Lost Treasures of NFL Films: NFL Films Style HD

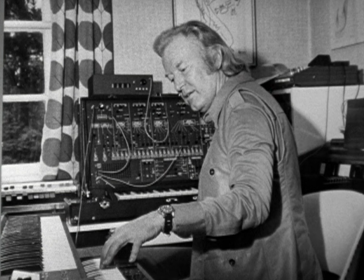To me, the exciting thing about music is being able to work in many directions, and that's why the NFL music has been always my favorite occupation. When we went to Germany to interview Sam for Lost Treasures, we decided it would be a great idea if Sam composed some new music just for this show. So Sam and I started working together, just like we did in the old days, over the telephone. Hello? Sam Spence. Hey. You recognize this voice? Hey, Steve. Good to hear from you. You got your baton ready? Oh, that'll be great. That'll be terrific. This is like NASA sending John Glenn back into space. Oh, boy. We're looking, I think, at basically five different pieces. But I'm going to start out. We want to start out with a first piece. And I wanted to call it, a working title would be Game Day. Game Day. Hey, maybe we should call it Game Day. And we need a sound that conveys that sort of breath-stealing intensity,
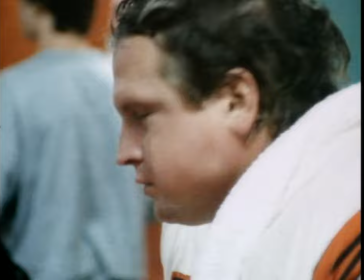that throbbing heartbeat that you experience in a locker room before the game. The players are sitting on their stools. They're concentrating. Some guys are reading the Bible.
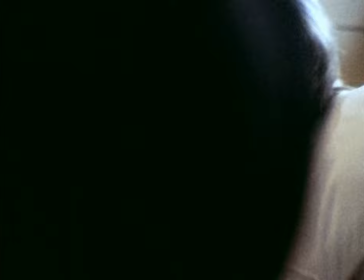Some guys are asleep. Some guys are just staring at the ceiling. But we need a sort of throbbing sound that builds the tension.
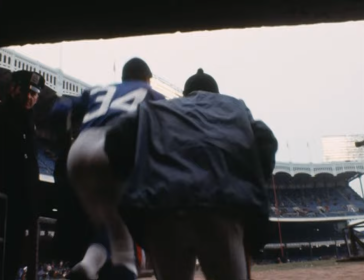Then we're going to follow him out on the tunnel. Of course, this is, to me, this is a fastball right down the middle of the plate for you. I'm going to have an 8-foot diameter Gran Casa bass drum for you. It's something you can feel in your chest, you know. You not only hear it in your ears, you feel it in your chest. The second piece, we start out super slow motion. We're in the line.
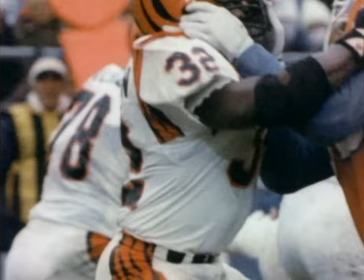You see that this is a laborious, earthbound.
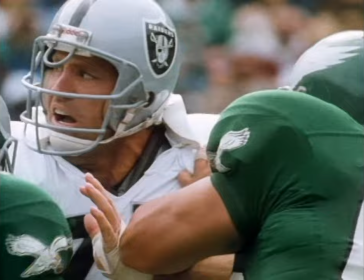It's almost, I sense here, like a lumbering waltz. And this is the waltz of the Goliaths for the first part.
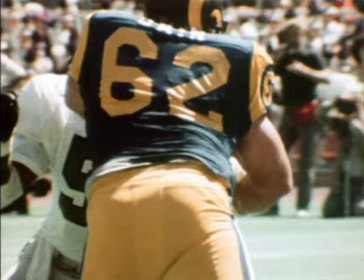And you see our photography, the snot spraying, the sweat flying, the butt cheeks rippling, all in clods of dirt, the slow motion.
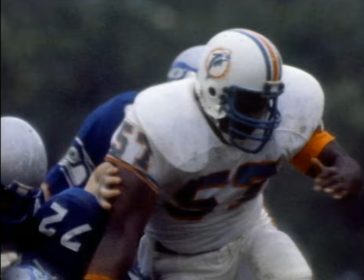I can hear it already. I can hear it already. We go with this for about 35 seconds. And then after that, we come out of this sort of chaos with this emerging sound of what I would call a clear strategy.
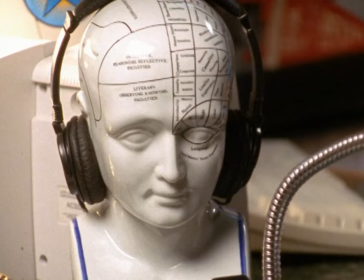This is where one team suddenly begins to make the game its own. That's a feeling that when that begins to happen, that should raise the hair on the back of every football fan, because they know they'll know exactly what that means. And in the tape that I sent you, the one thing that I don't want, and you'll hear, are these kazoos. For some reason, they ruined this march with these stupid kazoos, but I'm sure as soon as you hear them, you'll know that they won't work for us. We want real instruments.
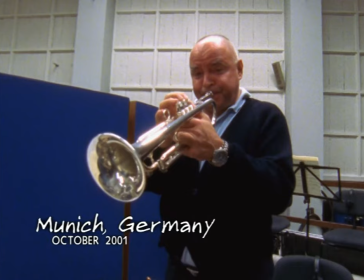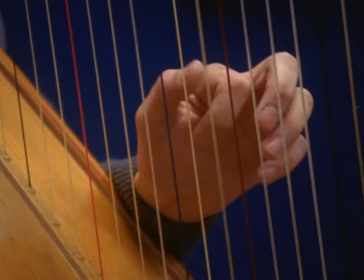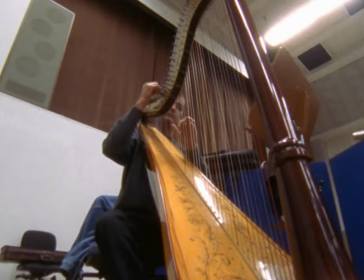Sam was back in the Bavaria Music Studio, where he had conducted much of his great NFL Films music.
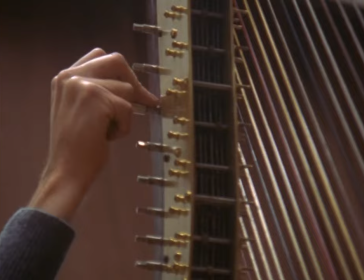And many of the same musicians who had played on those classic tunes were on hand for this special reunion.
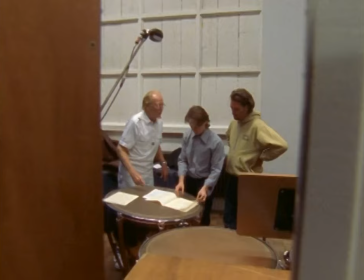Yeah, that's the first time I've done that. Falls das die Autogramm geben muss, man kann ja nie mehr sicher. Und auf dem Playback,
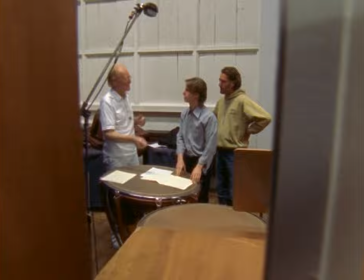kannst du ignorieren, wo die etwas anders spielen, weil manchmal gibt es ein Polyphonie zwischen.
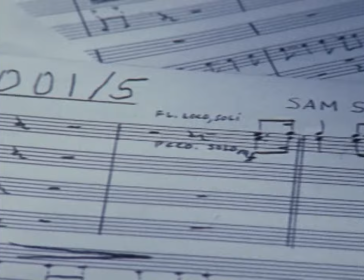Sam composed 6 new pieces for this show, and he hasn't slowed down a bit.
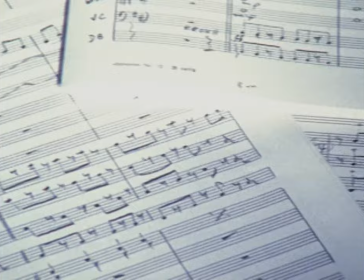With his trademark speed and efficiency, he recorded them all in a single day.
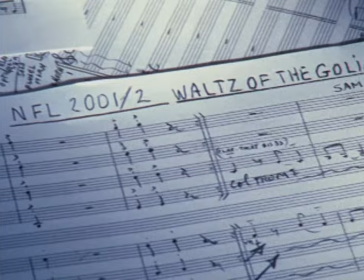These are the two marches.